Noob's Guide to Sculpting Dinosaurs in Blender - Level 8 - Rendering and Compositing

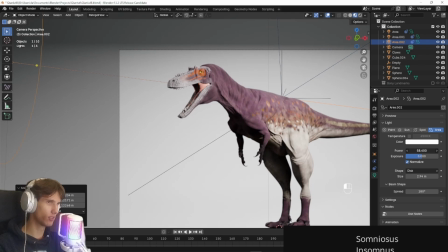We can turn it down so very slightly for the shadows not to be
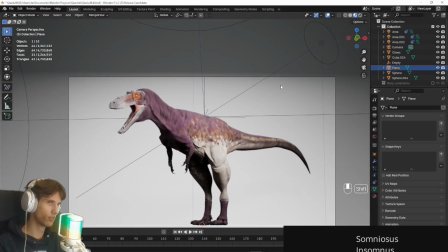this strong. Okay, let's see how does it look in the rendered view.
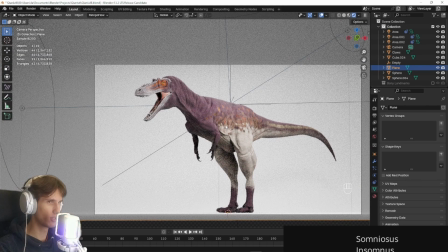Yeah, it might lag your PC a bit depending on your machine. Okay, it looks pretty good.
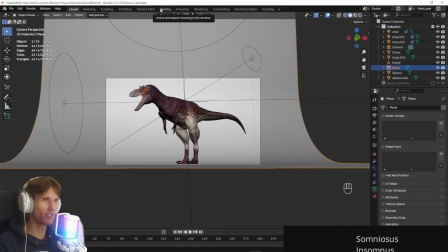And now it's super bright, so let's add material to this background.
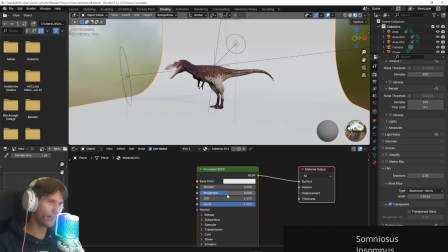So click new. And let's increase the roughness and make it like slightly bluish.
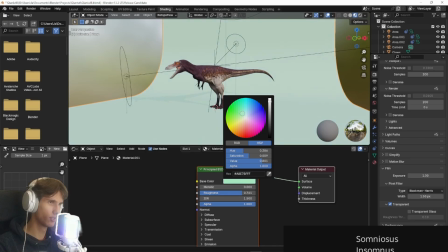Maybe greenish, bluish. A bit darker, so maybe mint.
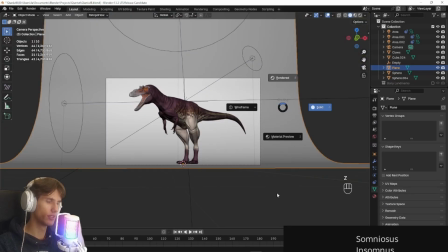Let's see how does it look.
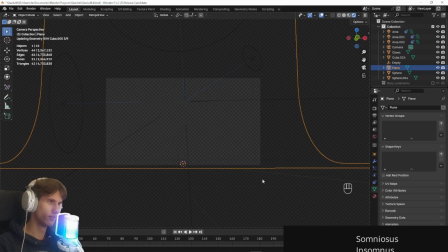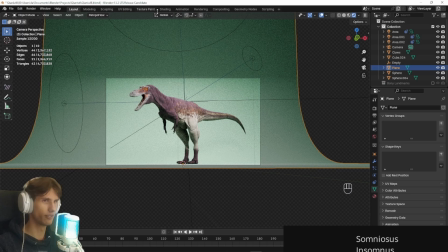Okay, I think that's a bit too extreme.
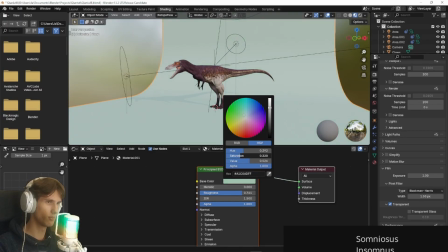So let's decrease the saturation, or maybe decrease the saturation and make it a bit darker.
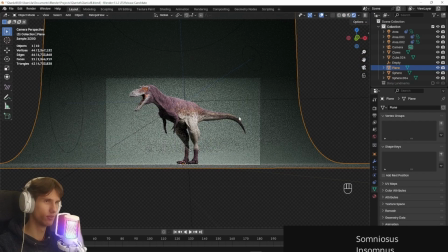Let's see, I think it should be better now. Yeah, that's actually way better.
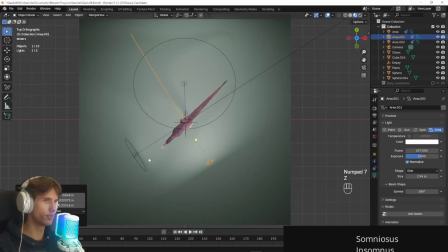Let's see if they're around 45 degrees. Yes, you see they're around 45 degrees each light.
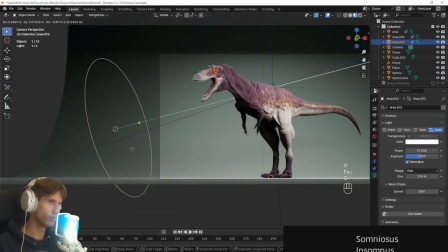Okay, so you know what?
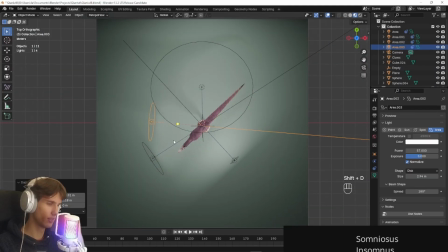I think I would like to add another filler light because this part is very dark light right here.
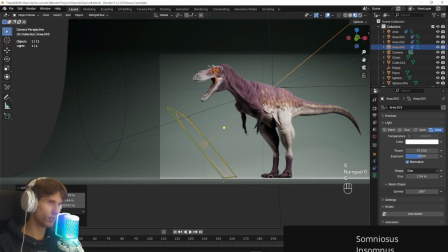So we could add something, not too much power, pretty smooth.
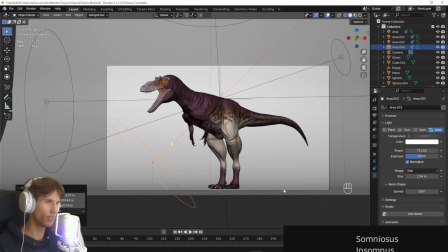Okay, and as you can see, the image is quite blurry. It's because we have depth of field enabled.
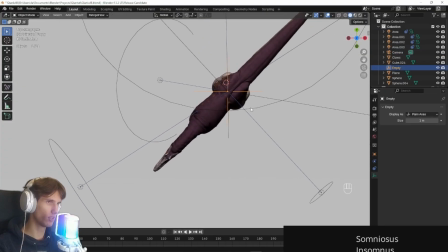In order to make it work, we can create another, so duplicate the
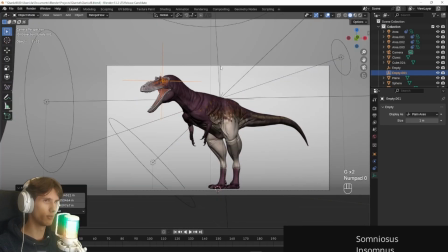empty and put it around the eye area, because this is where most of the attention is going to go.
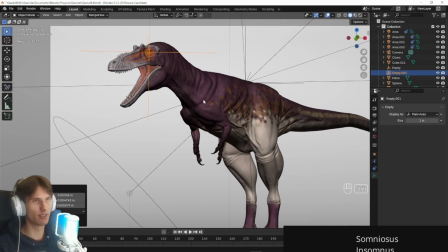It's always going to be eyes and the face.
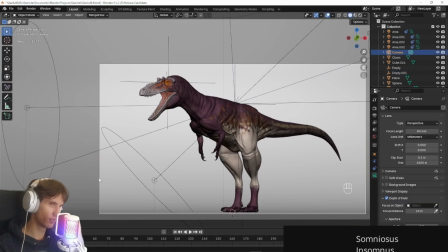So let's just click on the camera and focus on object. Let it be the empty 001.
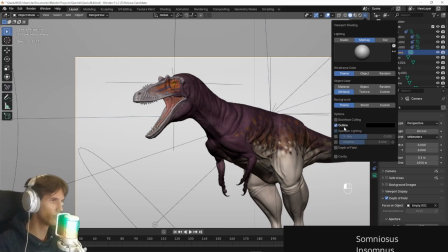And so that we don't need to go to the render view, we can enable depth of field in the viewport.
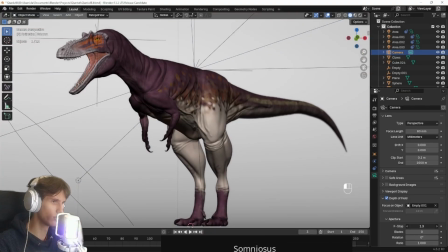Okay, so I think around
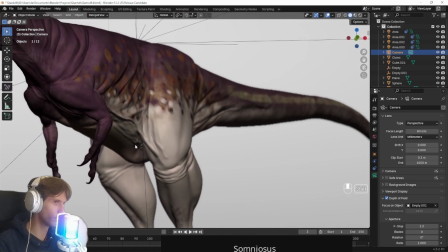1.2 of the f-stop should work, but it depends.
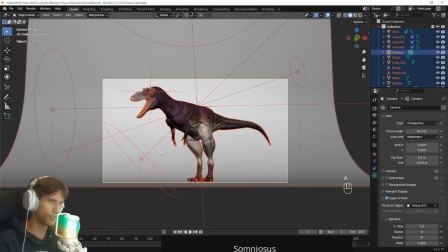Also, before we hit render, let's select everything and let's select this body and shade smooth.
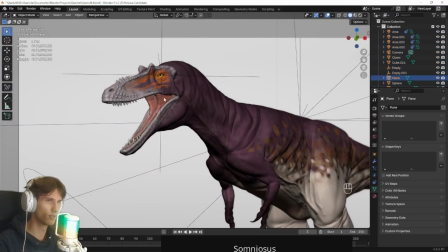It's going to make the model look better.
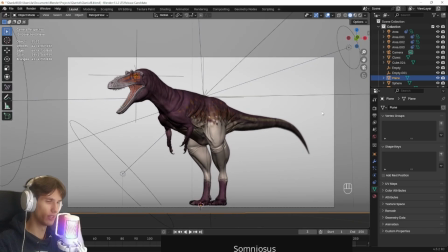Okay, so I think that's about it. So let's hit render and I will get back to you when it is done.
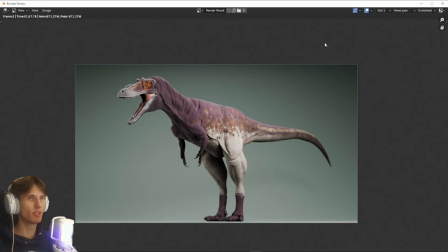Okay, so for me it has rendered just now. It looks something like this, and you could think, yeah, this is looking good, I can put it on my portfolio.
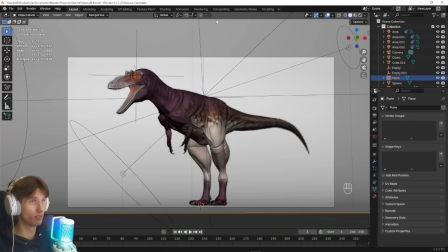And my answer is that you are wrong. We need to do some compositing.
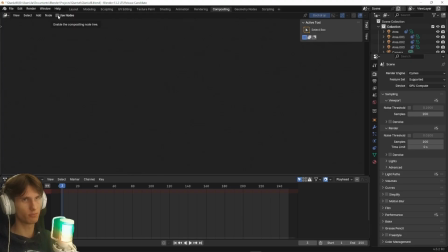So go to the compositing tab, press use nodes, and you should see something like this.
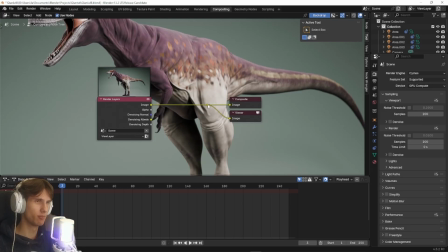I don't like when this viewer is in the background, so select this dot and press X and get rid of the viewer.